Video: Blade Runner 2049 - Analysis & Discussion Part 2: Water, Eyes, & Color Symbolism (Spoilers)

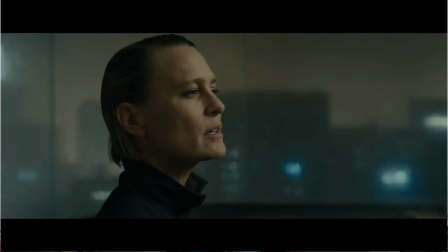When Lieutenant Joshi tells Kay that he's not missing out on anything by not having a soul,
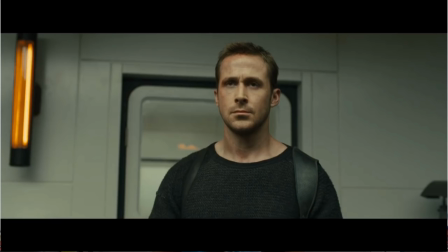I have to say that the focus on his eyes proves that he most certainly does have a soul. Gosling does most of his acting non-verbally in the film, and it's really through his eyes that we see the evolution of Kay. This film is all about identity. It's about rejecting your past identity and discovering who you really are. And that's not just the case for Kay. That's the case for all of the replicants, because once they know that they can create life and that they can love each other, then they really can't be treated as subhuman anymore. So next I want to move on to the color palette.
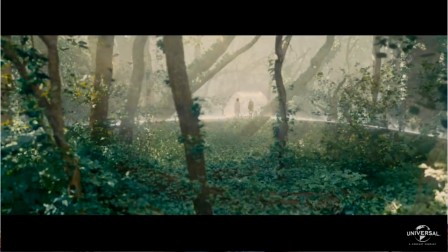Now I had said in the previous video that the natural green is used sparingly but purposefully in the film. It's usually associated with Anna, who represents everything that is natural in the world. But when you're watching the movie, I think it's pretty obvious that the two primary colors are that kind of murky orange and that deep saturated blue. So I think the orange really represents a kind of hell for characters. It represents lies and deceit, everything that is the worst in humanity. Whereas the blue is kind of like a metaphorical heaven, as that usually represents knowledge, power, integrity, things like that.
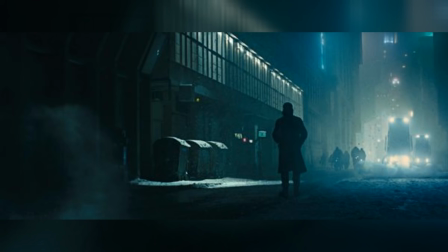And the city is constantly lit in this sort of deep, saturated neon blue.
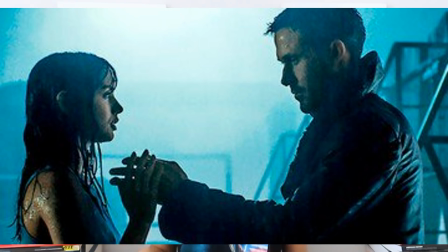So since we only see the general population lit in blue, perhaps that means that we all have the capability for great insight and knowledge.
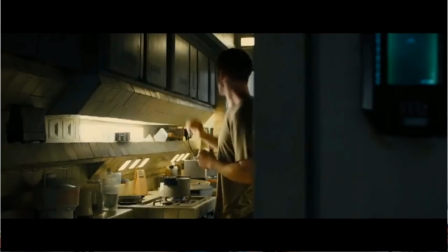However, the gray interior of the buildings showcases both the humans
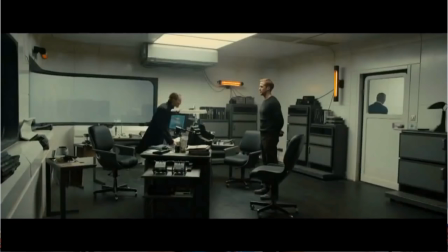and replicants' gray interior that has not yet been enlightened.
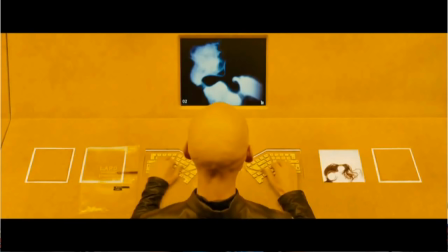So the Wallace Corporation is always lit in deep oranges, as is the devastated Las Vegas after a dirty bomb was set off.
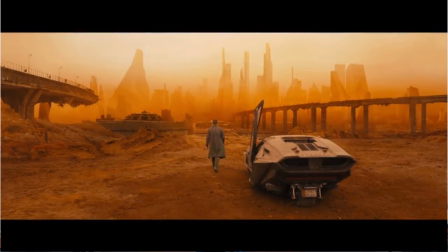To me, these images all show the worst that humanity has to offer.
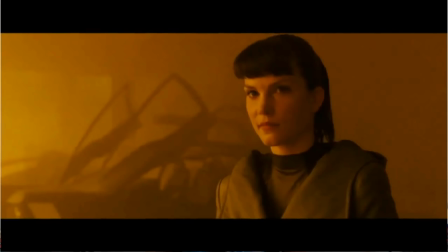This is what happens when we steer clear of the natural path.
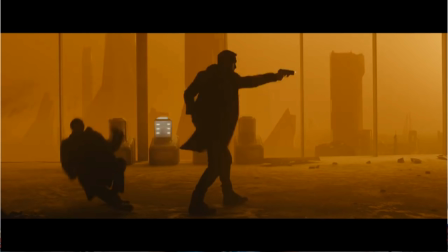So then you can also contrast this with scenes like Joy being able to go outside for the first time and experience that sensation of rain falling.
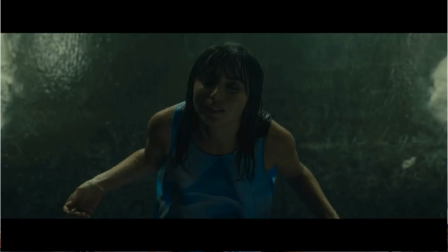It's here that she revels in the physical sensation,
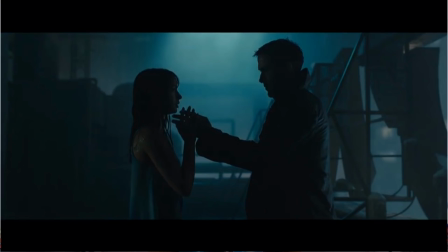and the water metaphorically provides a rebirth as she's now able to escape from her
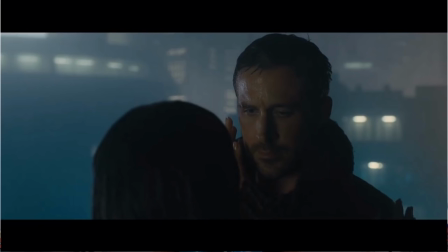interior prison and experience a piece of the outdoors and what it means to be human. The water imagery is absolutely abundant in this movie. Both the humans and the replicants are in desperate need of a rebirth, and they really need to regain or gain their humanity. So water often represents a rebirth or knowledge, but there are so many different types of water that are used in the film. So first, there's a lot of rain obviously throughout the movie. There's also the still water that has kind of the reflection on the walls, and then there is the reservoir that just starts bursting water, and then the use of snow.
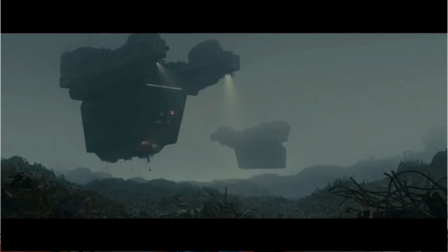So just as in the first film, rain and darkness permeates LA,
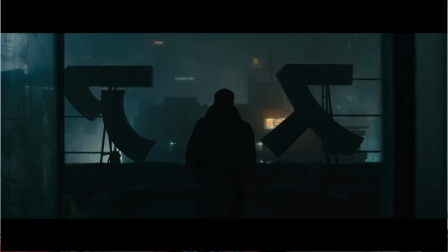and it almost seems as if the planet is crying from all the hurt that we've caused it.
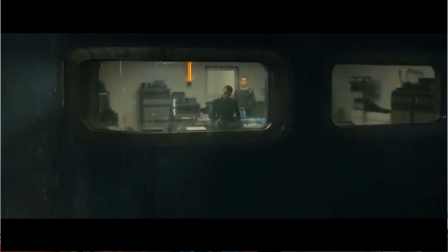In an early scene, we see Lieutenant Joshi telling Kay that the knowledge of a replicant born from replicants will break the world,
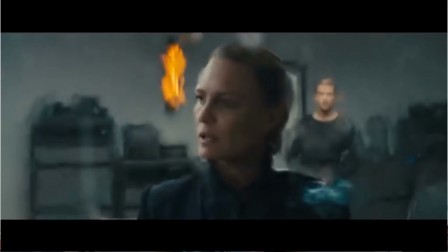and we see rain cascading from outside the window. This newfound knowledge will absolutely change the planet in every way. Lieutenant Joshi is so concerned with the wall coming down between the replicants and the humans, but I just kept thinking, well, what if it did? The Earth is clearly in need of a kind of rebirth and a rejuvenation. And if the humans and the replicants actually treated each other as equals and maybe worked together, then perhaps the planet would actually be able to be saved. There's also the still water that's always associated or often associated with the Wallace Corporation.